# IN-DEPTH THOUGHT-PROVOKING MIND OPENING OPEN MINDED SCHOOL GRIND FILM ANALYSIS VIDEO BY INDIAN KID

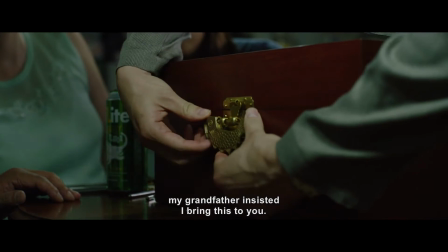The sophisticated cinematography techniques that are so proficiently incorporated into the film makes Parasite such a remarkable endeavor.
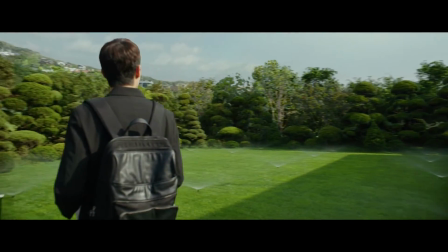In this video, I'll talk about sound design, camera movement, and lighting in the film, as well as the thematic importance of the movie.
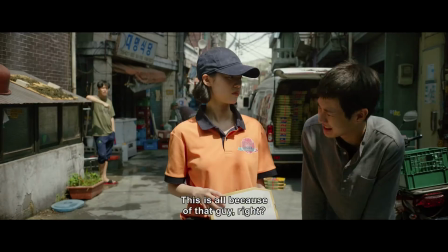안녕하세요, Enjoy. 사모님.
Act 1. Camera Movement.
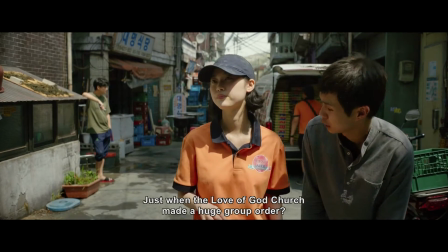Bong Joon-ho, the award-winning film producer of Parasite, uses camera work to provide for a more profound impact on the audience.
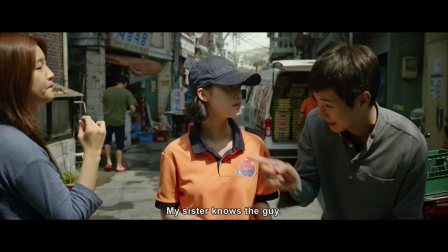In the rising action of the film, where the Kim's family struggles to meet ends meet and go deeper and deeper into the sophisticated con,
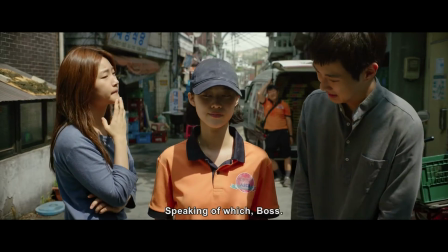the camera moves closer and closer, barely noticeable, but as the video gets sped up,
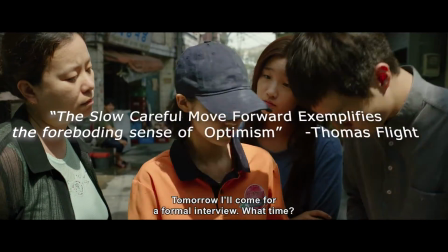this becomes an emerging theme. The slow, careful move forward exemplifies the foreboding sense of optimism of achieving something.
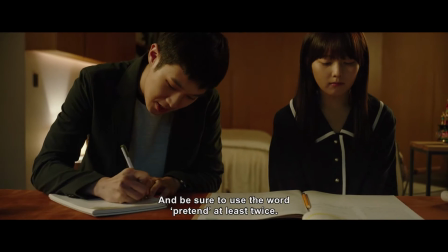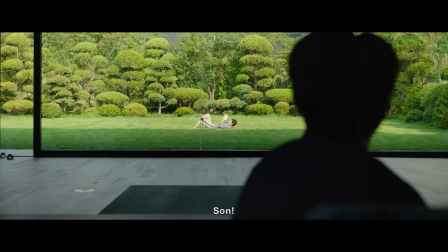This is met with an evident juxtaposition as Kim settles into the Park's home.
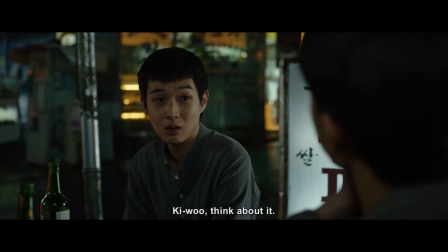The camera remains still. Even in this slow pan used where Ki-woo discusses the new opportunity with his friend,
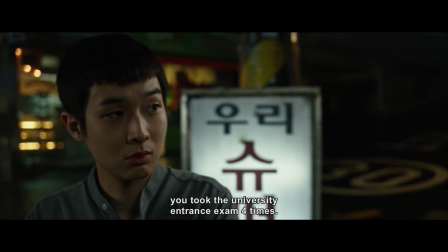a slow pan is used to foreshadow how the Kim family would infect their host, much like a parasite.
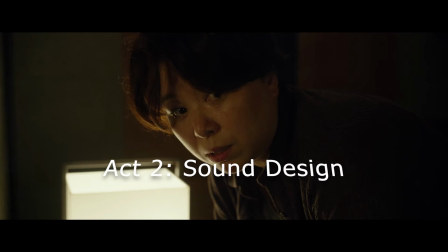Act 2. Sound Design. Now let's look at the sound design of Parasite.
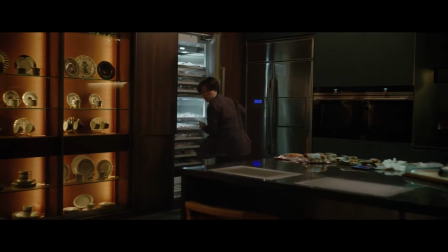Boon uses this technique to highlight the difference that occurred between different social classes.
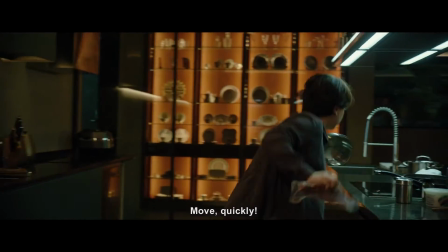As a viewer, you feel fully immersed into the plot of the movie.
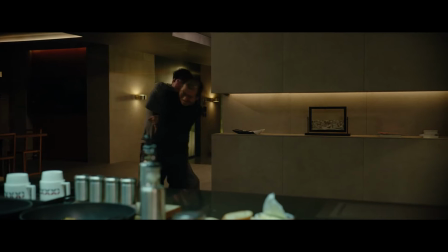Because the tempo of the film matches the pace at which the story unfolds, tension is created beautifully.
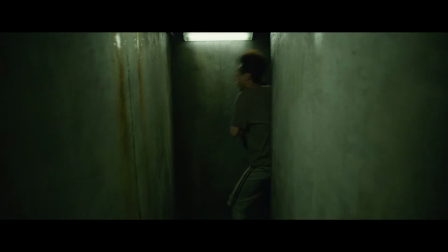In this scene specifically, where the Kims unexpectedly get news that the Park family is coming back to their home after the ordeal with the original caretaker,
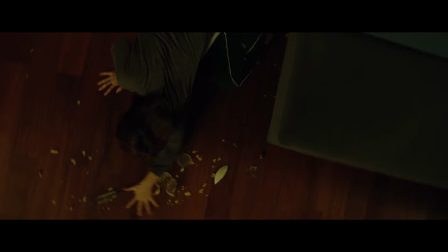music is used formidably.
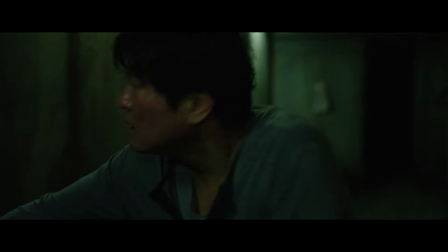The music carries you through the scene, making you wonder if the Kims will blow cover or manage to dupe the Parks once again.
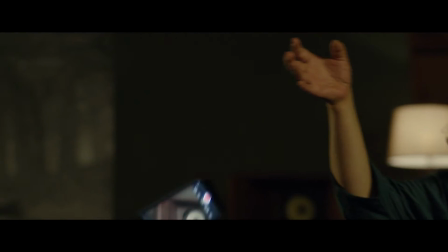However, just before this scene, we see a comedic take on the ordeal.
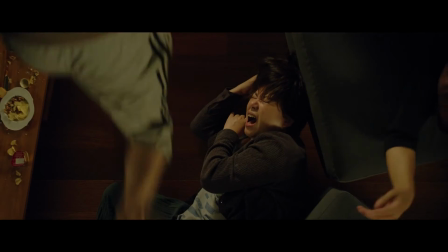An Italian love song written in the 60s is played over what perhaps would be the most tense scene in the film. Act 3. Lighting.
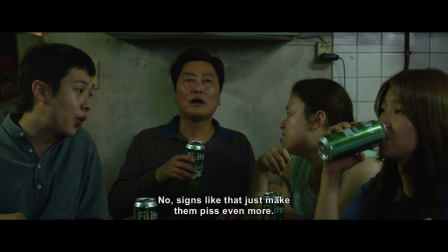Lighting in the film explores the Kim's dimly lit basement apartment to the elegant, massive estate of the Parks.
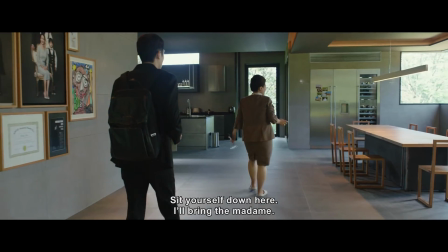Bong Joon-ho wanted to use sunlight to better illustrate the life of the upper class.
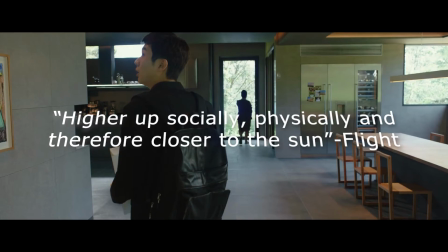They're higher up socially, higher up physically, and therefore closer to the sun.
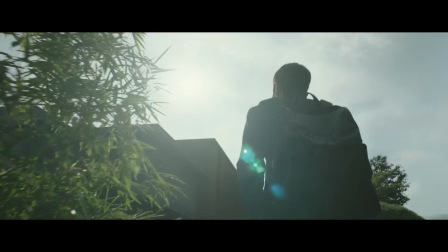In this clip, the first time where Ki-woo observes the Park's estate, rays of sunlight hit the camera.
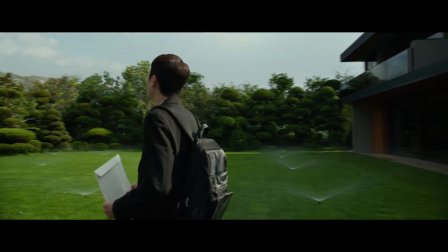Even in Bong's own words, he tells Architectural Digest, "You're still half overground,
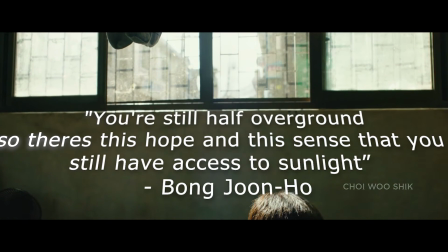so there's this hope and this sense that you still have access to sunlight."
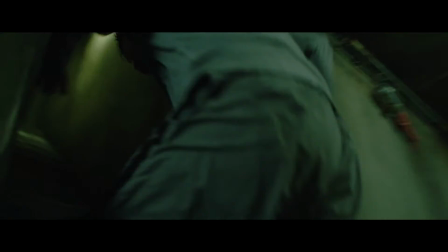In a sense, light represents the far-reaching hope of the Kims that even in the darkest times, they might be able to overcome their challenge.
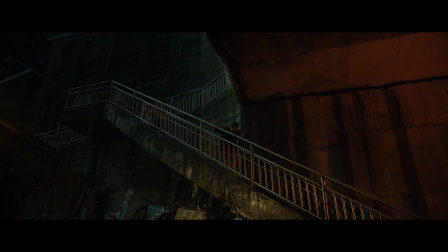Throughout the film, we see the Parks glamorized by the light, creating polarization between the two families,
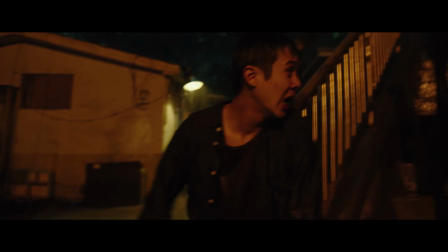and in daunting times, the relationship between light and darkness fluctuates.
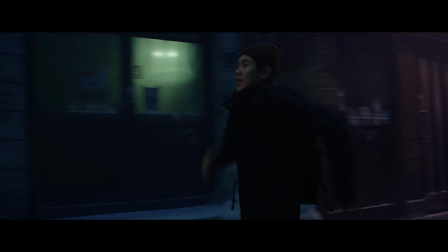And that's Parasite, a story of the systemic inequality people face in Korea and the whole world.
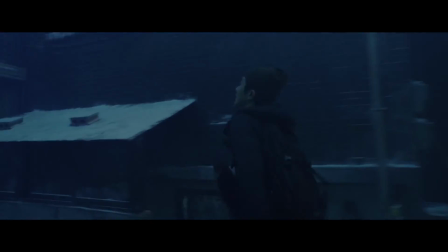As the film ends on a hard-hitting note,
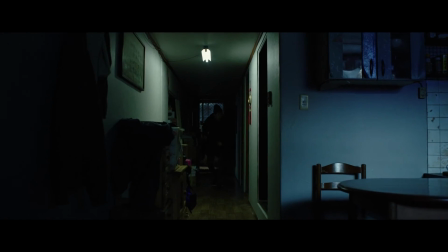Parasite accurately depicts the class struggle that vulnerable people like the Kims experience.
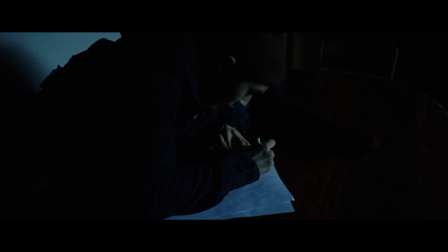A masterpiece in many regards, the film prompts you on how you can make a difference through the lens of film.